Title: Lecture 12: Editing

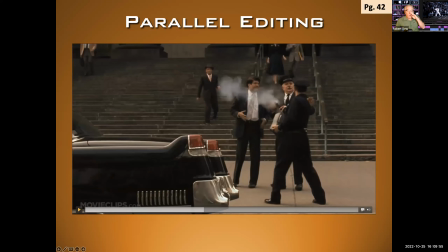(37:38)
So I think we get the idea here. Where Michael, the Godfather, is at his baby's christening in the Catholic Church, and while this is going on simultaneously, all over town, his henchmen are taking out all their enemies.
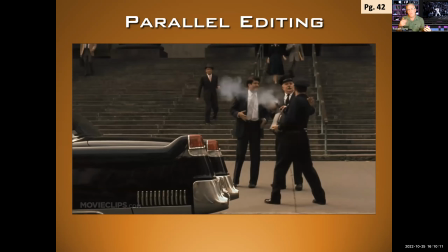(37:54)
So the contrast of him renouncing Satan in the church and so forth, and then all the violence that's taking place in his name is fantastic, and it really works well for parallel editing.
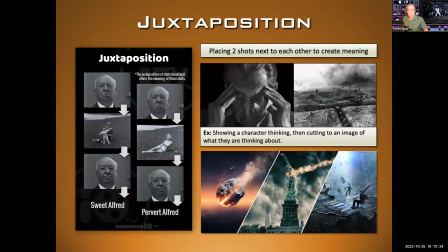(38:06)
Okay. And so what parallel editing is doing is it's juxtaposing, putting two things together, okay? So I just wanted to have a word about that, juxtaposition, okay? So when you put shots together, they automatically create a relationship and we think something.
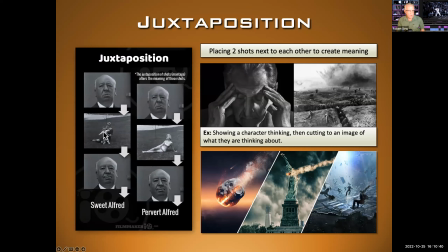(38:21)
So here's an example. Here's Alfred Hitchcock. We show a shot of this family and him smiling, sweet Alfred. Here's Alfred Hitchcock. We saw a young, beautiful woman, him smiling, we might think he's a pervert.
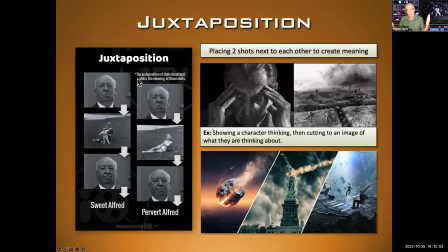(38:35)
So the combination of shots next to each other when they are juxtaposed together gives us ideas. Another example here we have is you show a shot of a character thinking, then you show a shot of a battlefield.
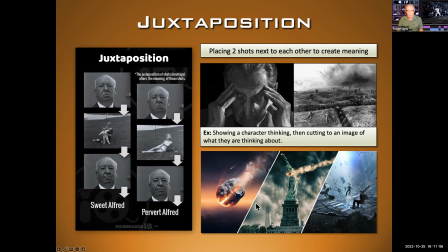(38:48)
Is he thinking about his days as a soldier? These three shots, you see an asteroid, the monument being destroyed, people running. These things are all in different locations, but as I place them here, when we see them in the film, we understand that they're related, that this asteroid is causing this destruction.
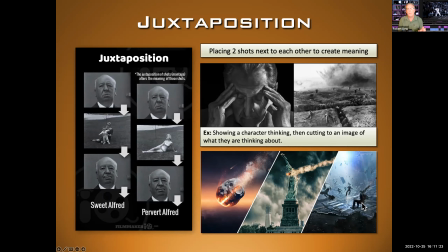(39:07)
Okay, so juxtaposition, placing shots in relationship to each other to create meaning.
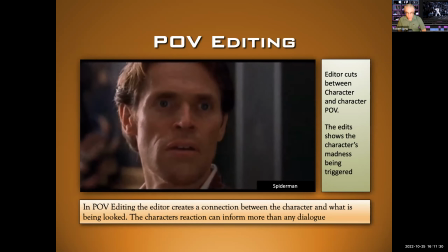(39:12)
So here we see an example of POV editing. This one's from Spider-Man. Editor cuts between character and the character POV.
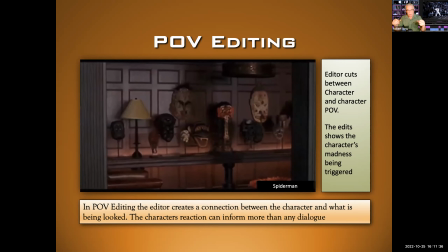(39:19)
Okay, so we're showing the character, and then we're showing what the character is looking at.
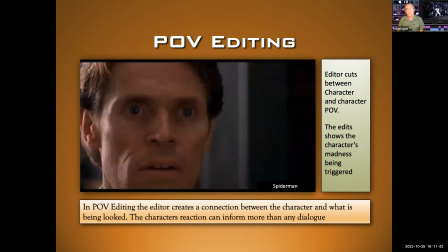(39:24)
The edit shows the character's madness being triggered. Okay, in POV editing, the editor creates a connection between the character and what is being looked at.
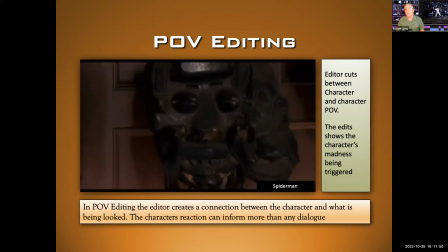(39:32)
The character's reaction can inform more than the dialogue. Those of you know the story of this film, he's going crazy.
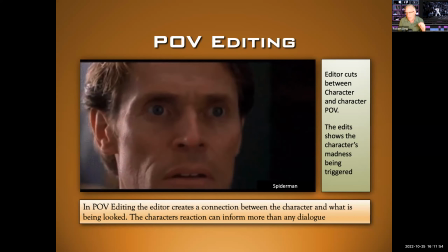(39:39)
And so that's conveyed in the editing. Editing is storytelling, just as in the montage or in parallel editing, the editing actually creates the meaning and tells the story.
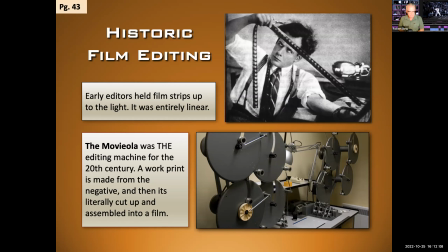(39:50)
Okay, just to go back here a little bit, we're going to look at historic film editing. Early film editors held film strips up to the light. It was entirely linear. Later on, something called the Moviola was developed. I actually learned to edit on one of these machines. A work print was made from the negative, and then of course they cut the negative.
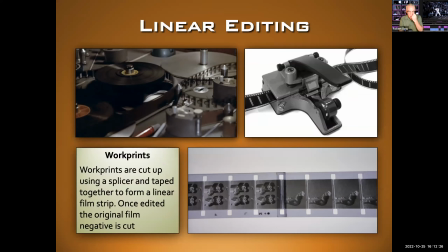(40:09)
So very complex, very difficult to do. Here's an example of the Moviola working.
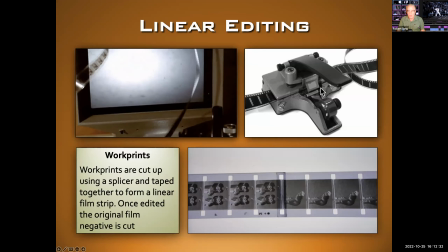(40:14)
You're actually working with a film strip. You're cutting. You're using this thing called a splicer, and you're putting a piece of tape between two pieces of film.
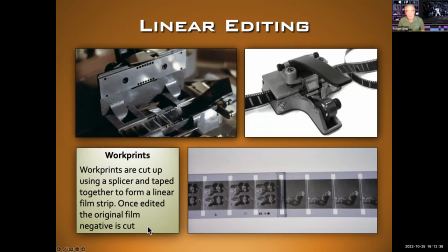(40:21)
It was that primitive, okay? But that's all gone.
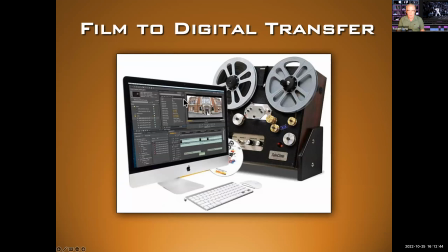(40:26)
So eventually they began transferring film to digital, and this is basically the process of taking film and putting it into the digital format. And now pretty much most films are shot on digital. Those that are shot on film are transferred into editing today.
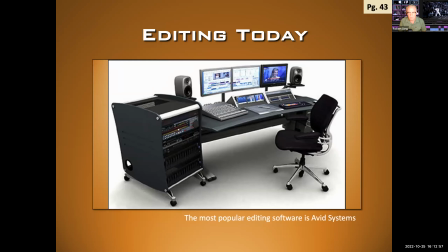(40:41)
And the most popular system is the Avid system. So here's what it looks like.
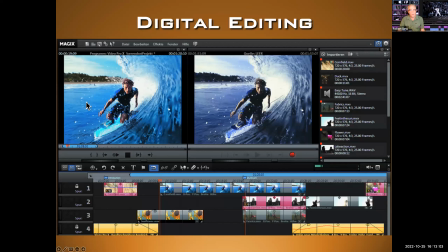(40:46)
Yeah, this is the workstation. So you have the shot and you can play the shot. The red line represents your cursor. It's like where you are in the movie. And here are all the various shots that this editor has in his movie. And he can move them around, place them over top of each other and dissolve between them.
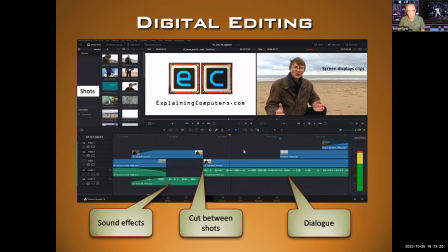(41:02)
He has a complete palette in which to work. So to get a little bit more specific, here we see the sound effects. You can tell by the sound waves that you see here in the image. Here's where the actual cut is, okay? But in the shot is right here. You can also see dialogue here. Here's our presenter speaking, all right?
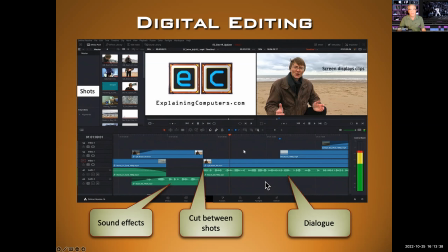(41:21)
So he can actually even affect the dialogue and so forth there. This is how it works. The individual frames get moved around on the screen, and the film is built in this way, dropping in various sections, editing them, trimming them, putting them next to each other, and creating the transition that we know as editing.
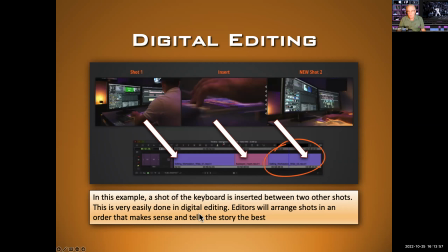(41:41)
In this example, a shot of the keyboard is inserted between two other shots. This is very easily done in digital editing.
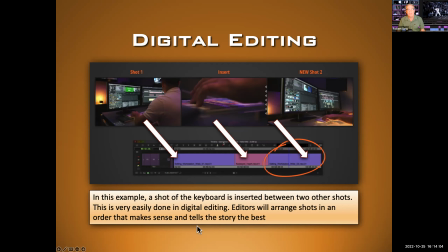(41:48)
Editors will arrange shots in order to make sense and tell the story best. So maybe he's got this one shot here. He wants to go to this shot, but these two shots don't cut well together. We put an insert shot, a detail shot of his hand actually touching the keyboard. Now these two shots work totally together.
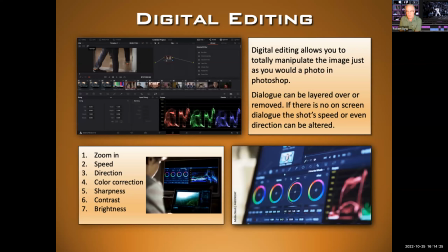(42:07)
Digital editing allows you to totally manipulate the image you just as you would in Photoshop. Okay, so it's not just that you are really married to what's been shot. I mean, you can't change what's on the screen, but you can zoom in, you can change the speed, you can even change the direction.
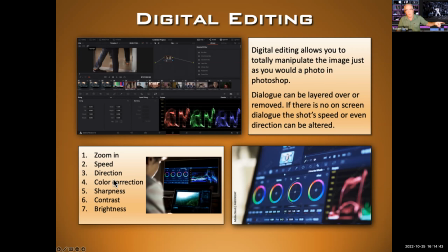(42:26)
You can't do that if there's dialogue, but if there's no dialogue in a scene, characters are running from left to right, and you want them to run from right to left, you can do that. Color correct, sharpness, contrast, bright, all this stuff can be adjusted digitally by the editor.
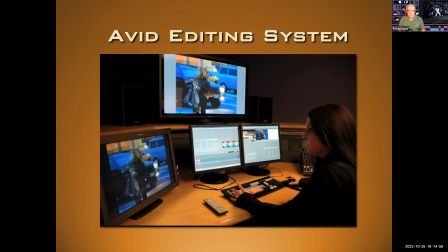(42:41)
Here's the Avid editing system. This is the Premiere one.
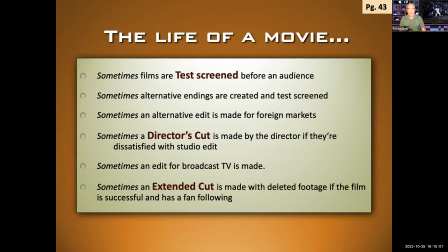(42:45)
And most editors work alone and usually in dark rooms, as you can see from the images. Now, this brings us to a discussion of the life of the movie, okay? Sometimes films are test screened before an audience. Let's say we finish the film. Sometimes alternative endings are created and test screened.
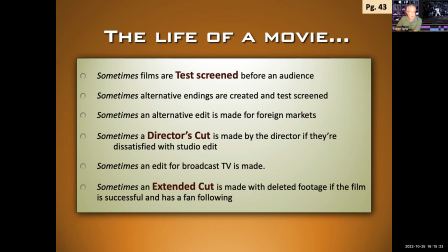(43:04)
Not often, but that does happen. Sometimes an alternative edit is made for foreign markets, particularly China, which will have more restrictions about what can be shown in their country. But because there's such a huge market, those changes will be made. Sometimes a director's cut is made by the director if they're dissatisfied with the studio edit.
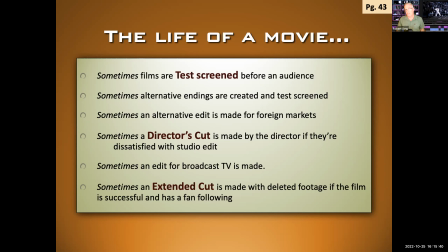(43:23)
So we'll talk more about that. Sometimes an edit is made for broadcast TV, particularly if they want to take out any of the extreme violence or nudity. Sometimes an extended cut is made from deleted footage if the film is successful and has a fan following.
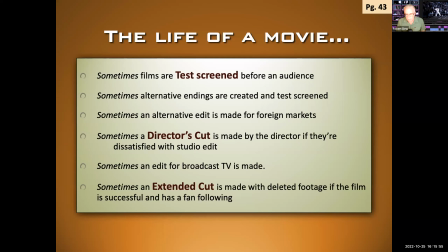(43:37)
So these are all sometimes. You usually only get an extended cut if there's significant material left out, as there was, say, in Lord of the Rings. So they had a 3-hour cut and they had a 4-hour cut. Okay, so usually that's only if the film's done well and you want to sell it to fans.
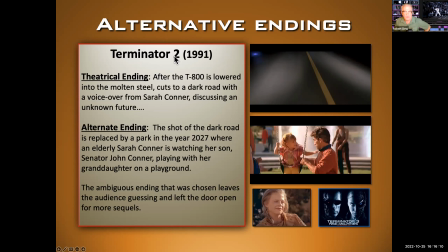(43:53)
So here's an example of alternative ending. I don't know if you've seen Terminator 2 from 1991, one of the best Terminator movies. So theatrical ending, after the T-800 is loaded into molten steel, it cuts to a dark road, which we see here, voiceover from Sarah Connor discussing an unknown future.
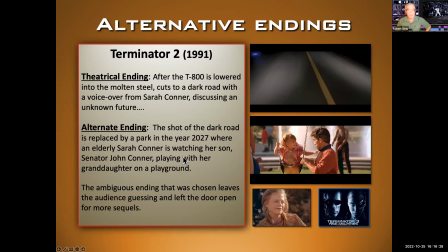(44:11)
But they actually shot, which you see here, an alternative ending in which Sarah Connor has survived. It's later, it's 2027, and her son, John Connor, now has a daughter, and he's a senator, okay? So kind of a happy ending.
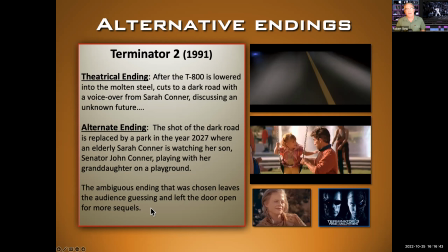(44:26)
But they decided to go with the ambiguous ending because the choice gives them, number one, it lets the audience decide what's going to happen. It's ambiguous, it's mysterious, it's better that way. But it also let the door open to Terminator 3, the sequel.
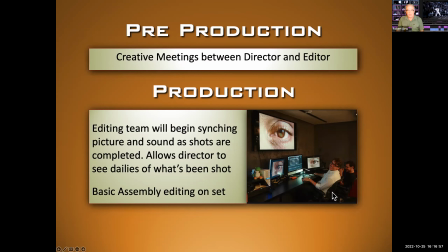(44:40)
So real quickly, there's really we're going to talk about what happens in post-production, just sort of summarize that process. there's not a lot that goes on in pre-production for the editor. He's going to have creative meetings with the director. It could be just one.
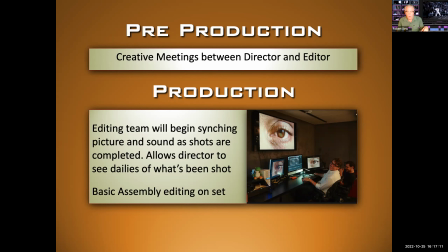(44:54)
If they've worked together before, they'll just have a meeting and discuss what needs to be done, and that's it. During production, the editing team will begin syncing picture and sound as the shots become available. So those can be done not by the editor necessarily. Sometimes you'll have the assistants do the syncing, because that's a very simple task relatively.
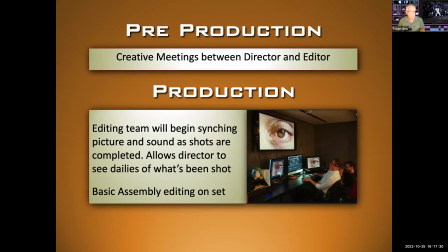(45:13)
And then they'll begin picking takes, and the editor will begin working right away while the film is being made.
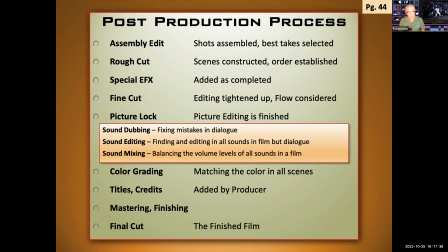(45:19)
But really, the real work is done in post-production, okay? And these are the various phases that a film goes through. So we have something called the assembly edit. Shots are assembled, the best takes are selected.
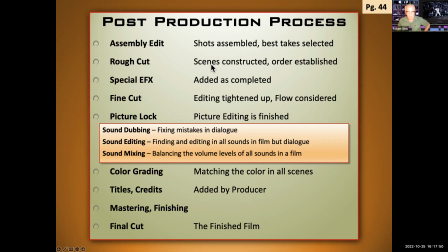(45:34)
And then eventually we work our way to a rough cut. Scenes are constructed, the order is established. Special effects are added as they're completed. Sometimes that doesn't happen until all the rest of the film is edited.
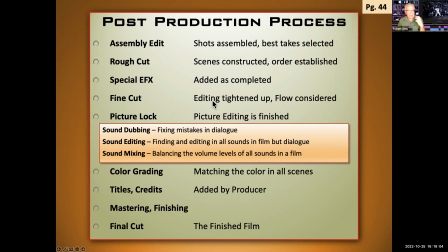(45:46)
Eventually we get to what's called a fine cut. This is where the editing is tightened up, the flow is considered, small frames are trimmed. Eventually we get to something called picture lock.